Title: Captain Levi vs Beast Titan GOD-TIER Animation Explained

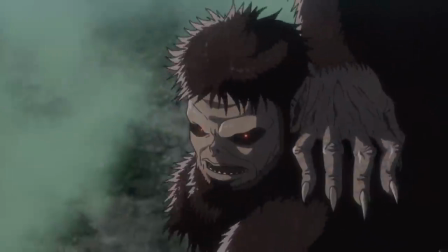Attack on Titan Episode 54 gave us the long-awaited Captain Levi vs Beast Titan fight,
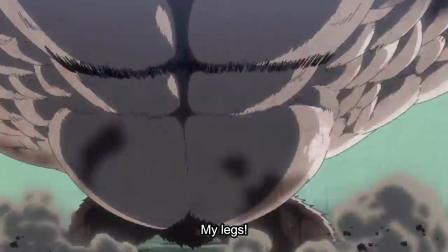a battle which fans of the manga knew would be incredibly explosive.
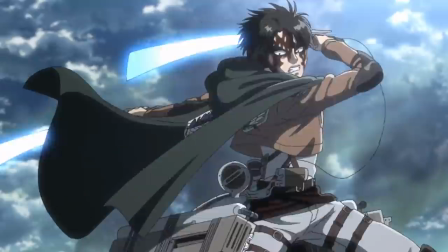Fans flocked to social media as viewers were utterly stunned, cheering and screaming at an animation which can only be described as God-tier.
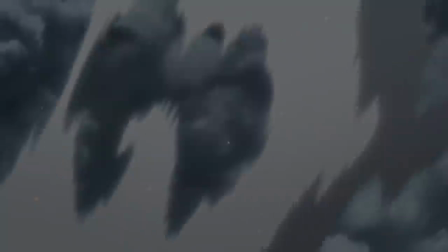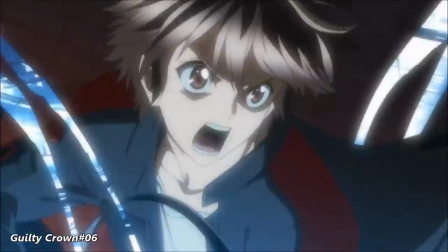The animator for this particular scene is Arafumi Imai, one of those legendary animators that seemingly only comes along once a decade.
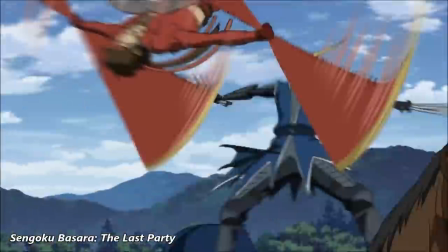He has worked on a variety of anime, but most notably Naruto, One Punch Man, and Attack on Titan.
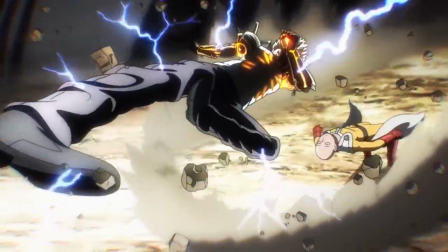He was one of the animators on One Punch Man Season 1's Dream Team, animating some of the most notorious fights of the season.
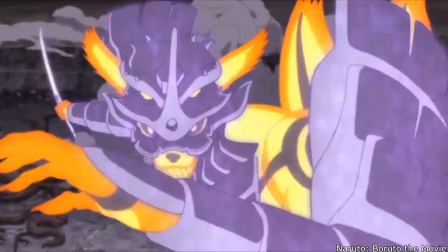He's also done some amazing cuts for Naruto, and even for the Boruto movie.
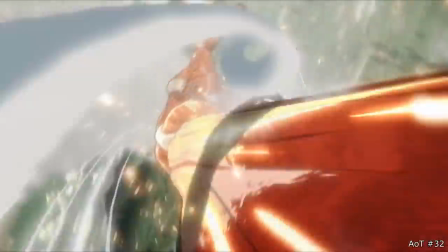For Attack on Titan, he is the man responsible for many of the incredible scenes that made you fall in love with the show.
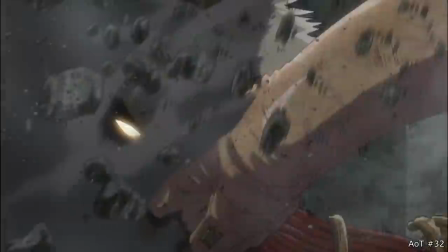Like this one.
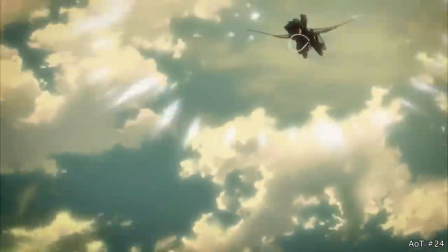And this one.
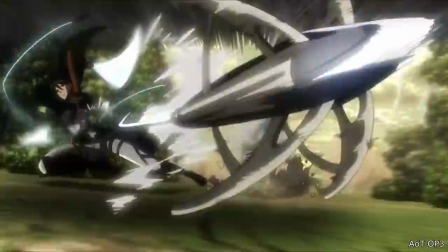And this one.
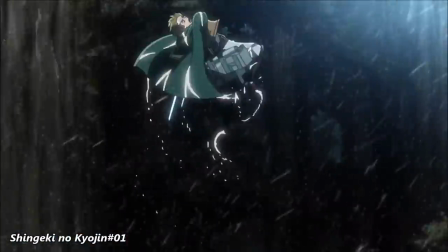Even the very first battle scene of the first episode of Attack on Titan, which caught viewers' eyes, was Arafumi Imai.
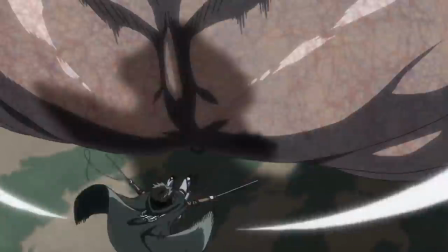The battle between Levi and the Beast Titan happened incredibly fast, leaving viewers shocked at what they just witnessed.
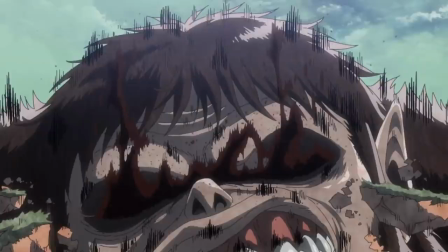It requires slowing down the footage to see exactly what is happening in each frame in order to grasp the camera work,
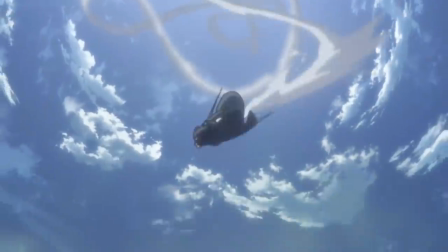framework, direction, and understanding of the highly complex animation.
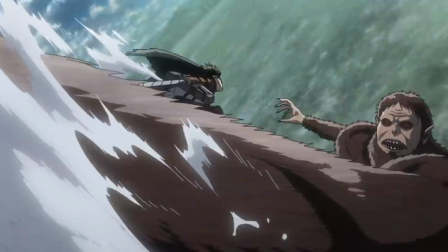In this video, we're going to slow down the footage so we can see exactly how they were able to create this magnificent piece of animation.
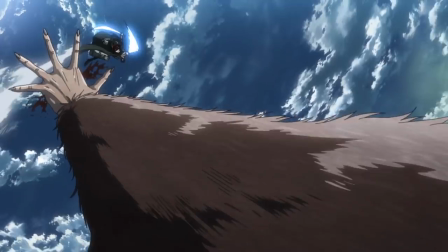Now obviously this scene right here where it all pops off in the very beginning, which really catches your eye, is absolutely crazy.
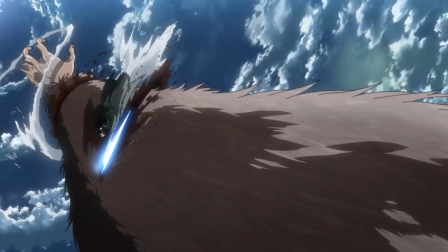So what you're getting is mixed perspectives as the camera is changing.
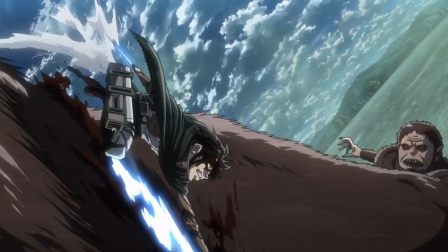You're getting different perspectives of Levi, of the Beast Titans arm turning, and you're getting a lot of interesting framework as well.
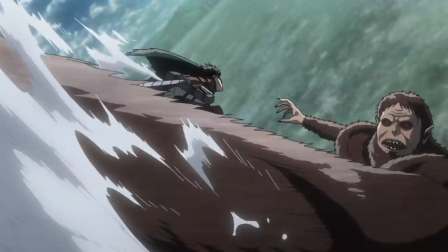Pay attention to the way that the landscapes are shifting around the characters
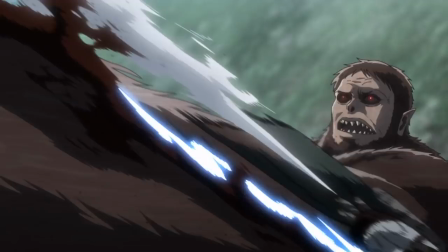to give you that sense of direction and add to the camera work.
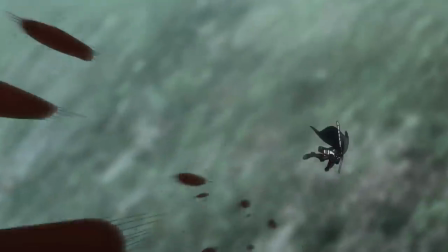The camera is starting at the Beast Titans shoulder, moving to the back of his hand, moving to the back of his head.
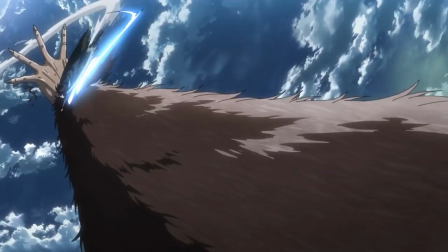Now, I thought that this entire scene was actually on ones, meaning 24 pictures a second, but it's not. There's actually a lot of three and four frame pictures. In fact, this one in particular is 10 frames, so it's almost half a second long.
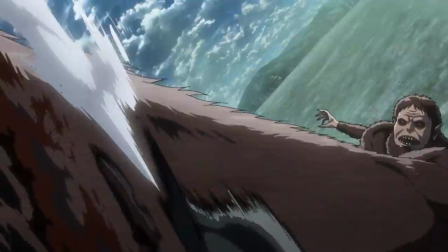But because the background is moving and shifting so fast, it gives you the illusion of high speed.
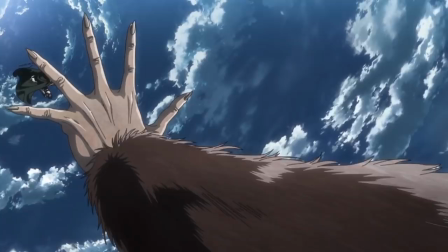This is an incredibly complex scene.
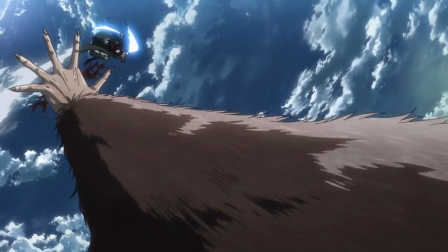I can't stress how complex it is because of the varying camera work, the changing of perspectives of the characters,
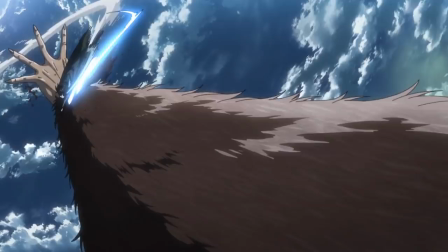and the framework that they use to show Levi accelerating and decelerating as he's twisting around the Beast Titan's arm.
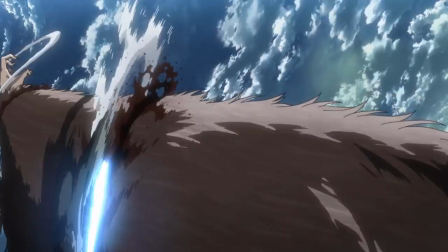The trails of blood that he's creating continue to shift in the background as they spew out,
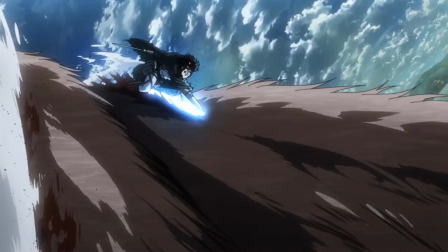giving this illusion that Levi is moving in turbo speed.
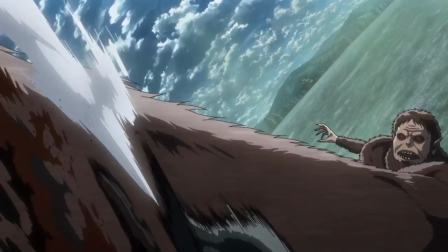Also pay attention to the smears that they are including on certain parts of the Beast Titans arm to show the speed in that particular section of him
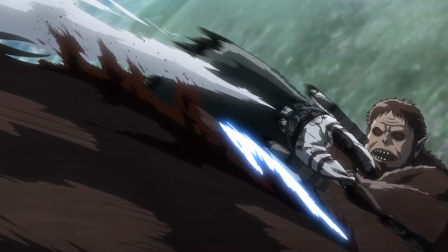particularly where Levi is at that current moment in time almost as if Levi is moving so fast that it's warping the space around him this is
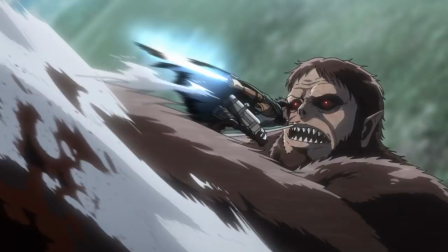one of the most complex animated scenes I believe ever and it deserves all of the praise next up we have Levi recovering
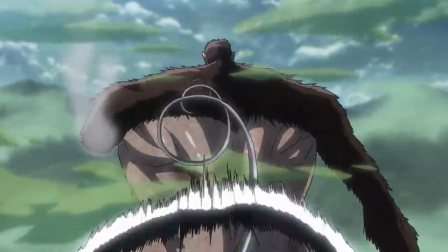his dash as he shoots a grappling hook onto the Beast Titans back flying and tricking him into believing that he's going for his neck when he was actually going for his
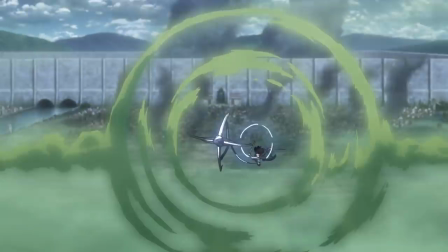eyes. Pay attention to the smoke plumes here as they spiral out and you get this beautiful perspective
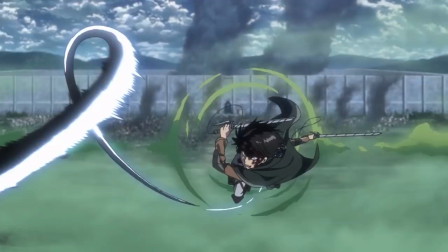shot of the grappling hook shooting out in a spiral fashion as Levi flies in.
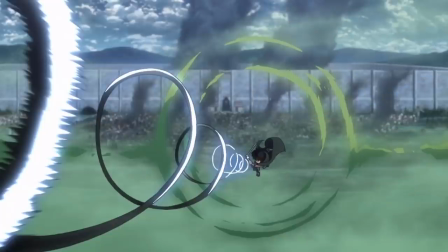Also pay attention to the direction of the smears which give that emphasis of circular momentum coming out of Levi.
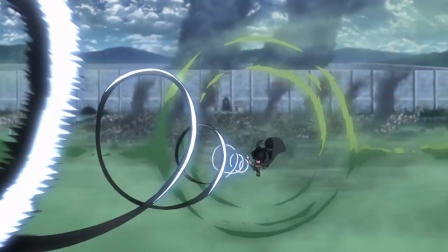Also you have the background and the smoke plumes shrinking quickly behind him to emphasize the speed as he launches himself.
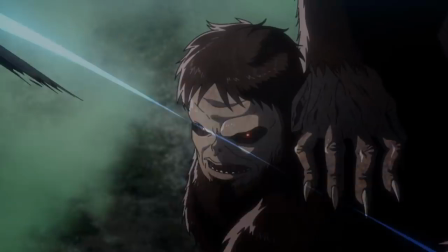As Levi flies past the Beast Titan, you can see his body stretch out, we get a nice smear of him,
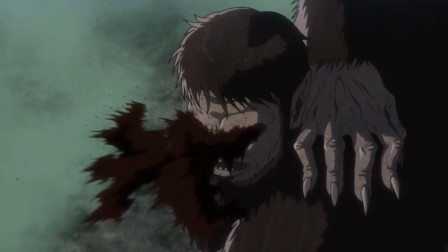some wind frames come out after his slice, and a delayed reaction with the blood ultimately exploding moments after he passes by.
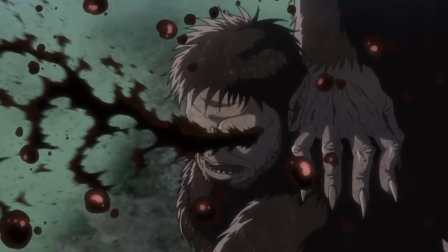They continue to provide the optical illusion of light speed movement,
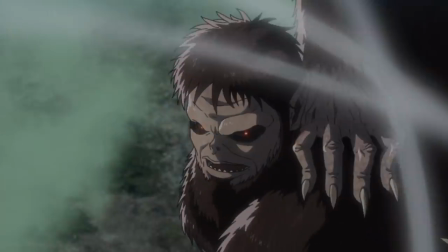as Levi is moving so fast that it takes time for the physics to actually catch up to him, and when the blood comes out,
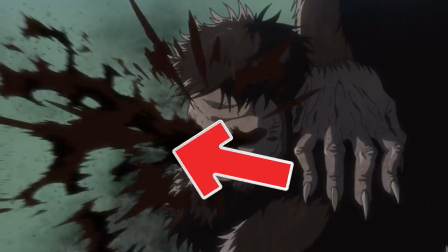you see it explode outwards, but also the blood follows the trail of wind from where Levi was heading.
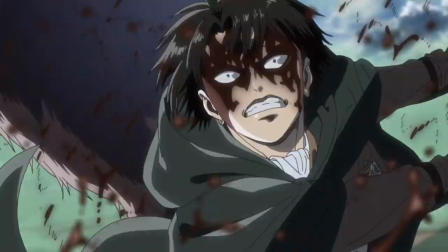The next scene is probably my favorite of the episode as we see Levi flying around the Beast Titan from all different perspectives.
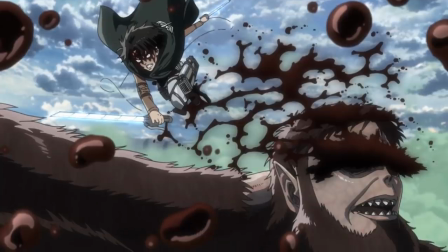Similar to the arm slicing scene in the beginning, but I think this scene is even more complex.
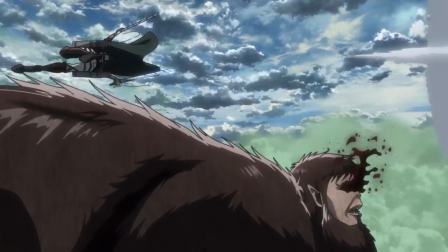You have so much shifting backgrounds, shifting Titan, and Levi moving around the Titan at great speeds.
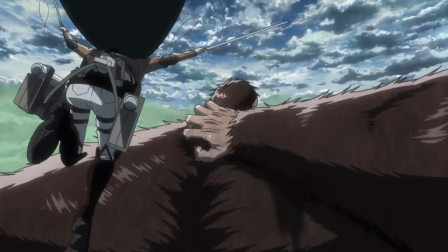Finally, there is so much detail on the Titan in every single picture. Typically when you have some high frame scenes like this,
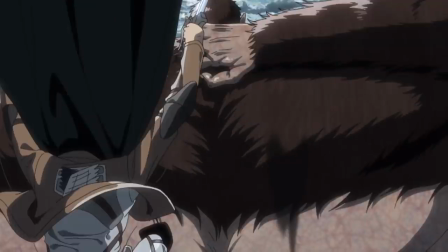the animators or at least the chief animation supervisor will tell them to dull down
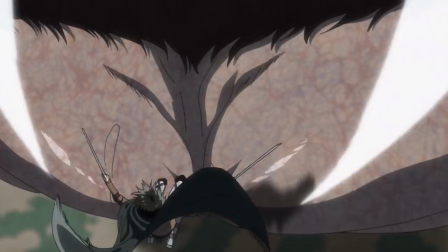the art to two shades so that they can do all of these frames at minimal cost.
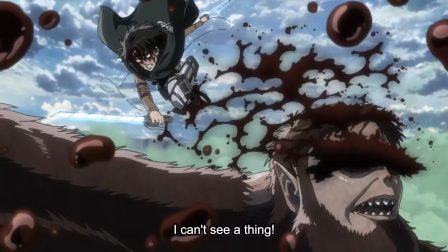But here they maintain the high detail for every single frame. Pay attention to the direction that the blood and the wind is actually following Levi
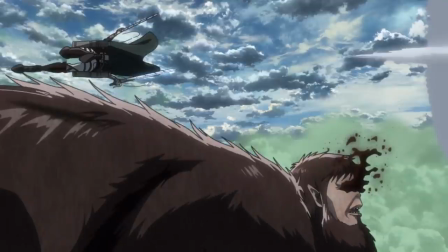as if he's moving so fast that the blood and wind are following him in a vacuum.
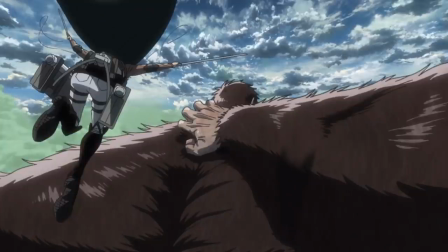The backgrounds are constantly changing from perspective as the camera follows circling around the Beast Titan and Levi.
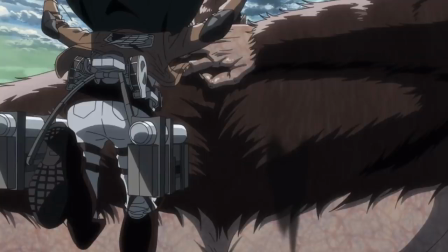And as Levi starts to drop down towards the ground, the entire camera perspective changes again.
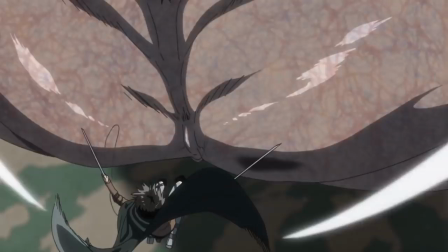And now we're actually getting an eagle eye view of Levi falling down the spine of the Beast Titan heading towards the ground.
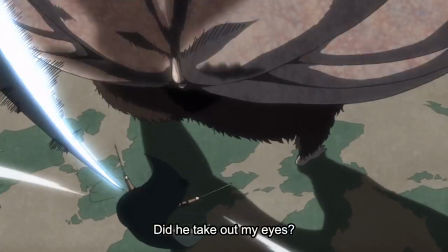The camera speeds up in order to make this transition as we get some smears and he flies down towards the leg.
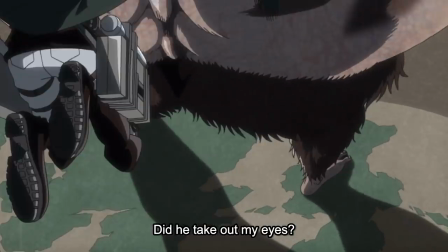Excellent use of anatomy,
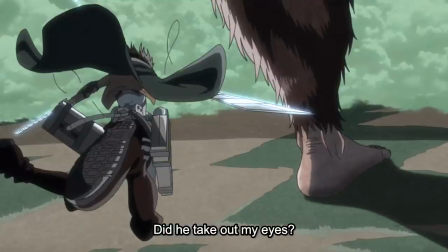trying to draw the Beast Titan from all of these different perspectives and angles completely proportionally is a testament to true artistic skill.
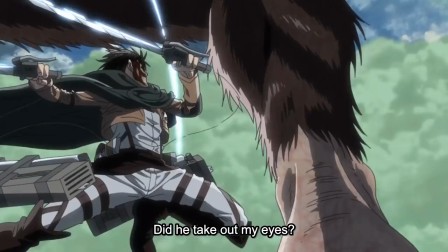As the camera follows Levi, he does some more spinning motion and slices the Achilles heel of the Beast Titan.
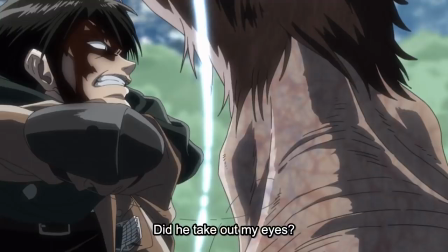Pay attention to the way that the camera zooms in and out following Levi,
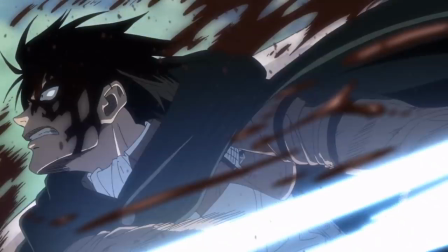eventually turning, giving us a 180 degree perspective turn, now following Levi from the front instead of trailing his back.
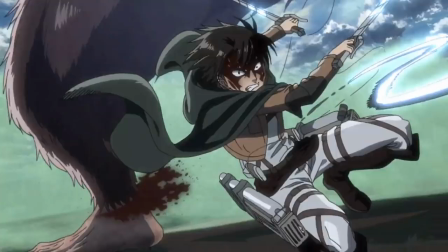This allows us to zoom out again and see the slice that he had just done,
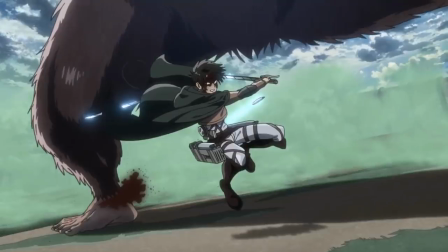blood slowly spewing out as Levi is moving in light speed again to give that sense of velocity.
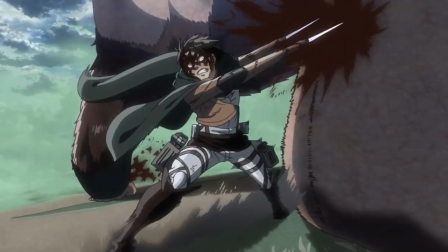As Levi heads towards the next ankle, we get smears as his foot comes into the camera and he slices that.
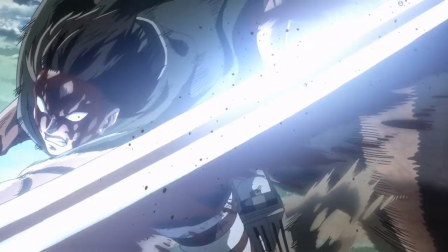The flares are actually moving from the top to the bottom of his sword in the same frame that is done by the effects team to add extra speed to the slice.
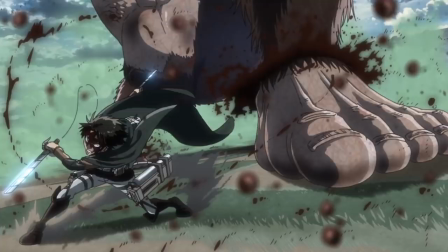And as he finishes, the blood explodes in a spiraling fashion as the camera pushes outward.
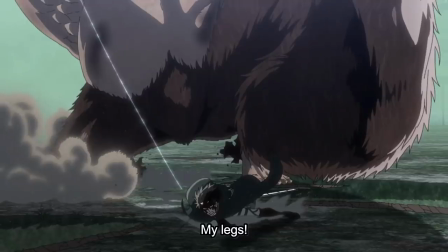With his Achilles heels sliced, the Beast Titan can't handle his own weight and falls to the ground,
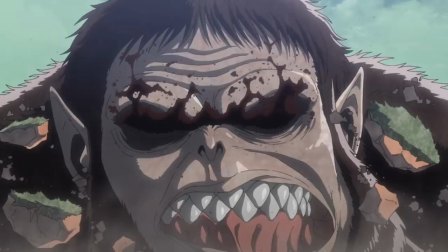giving us smears and perspective of his face actually slamming down onto the ground, crushing his jaw,
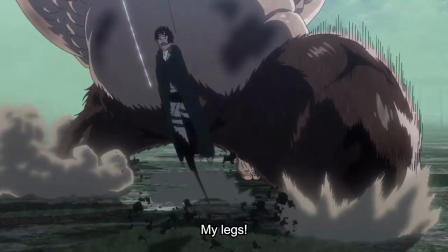cracking it and shifting it all over the place. Excellent use of physics to display the weight of the Beast Titan all falling down onto his jaw.
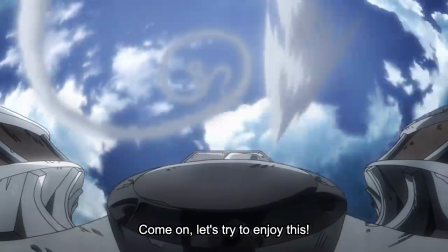In the next scene, we get a spiraling movement out of Levi as the thrusters on his ODM gear change
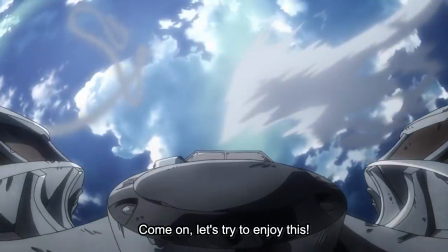direction in order to emphasize the centripetal force coming out of Levi. The background with the sky and the clouds also add to this centripetal force.
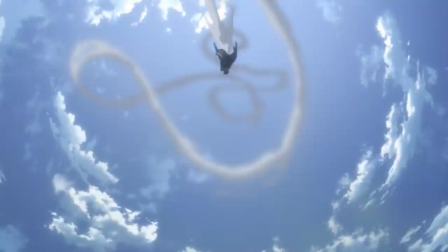All of the weight and gravity behind that twisting allows Levi to fly through the Beast Titan's hand and slice it up into a million pieces.
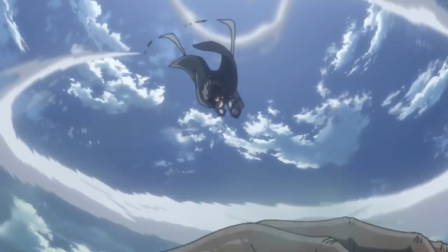This is possibly the most artistically beautiful scene of this entire episode.
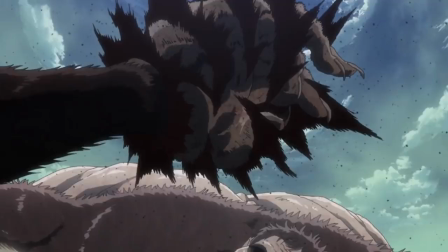As Levi slices it up, you can see the hand actually begin to expand a little bit before it explodes, giving the sense of burst.
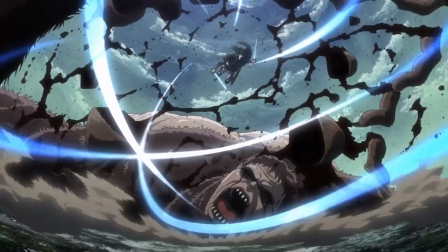And they animate it from the perspective of a camera's wide-angle lens so you can see everything that's going on and it creates a breathtaking picture.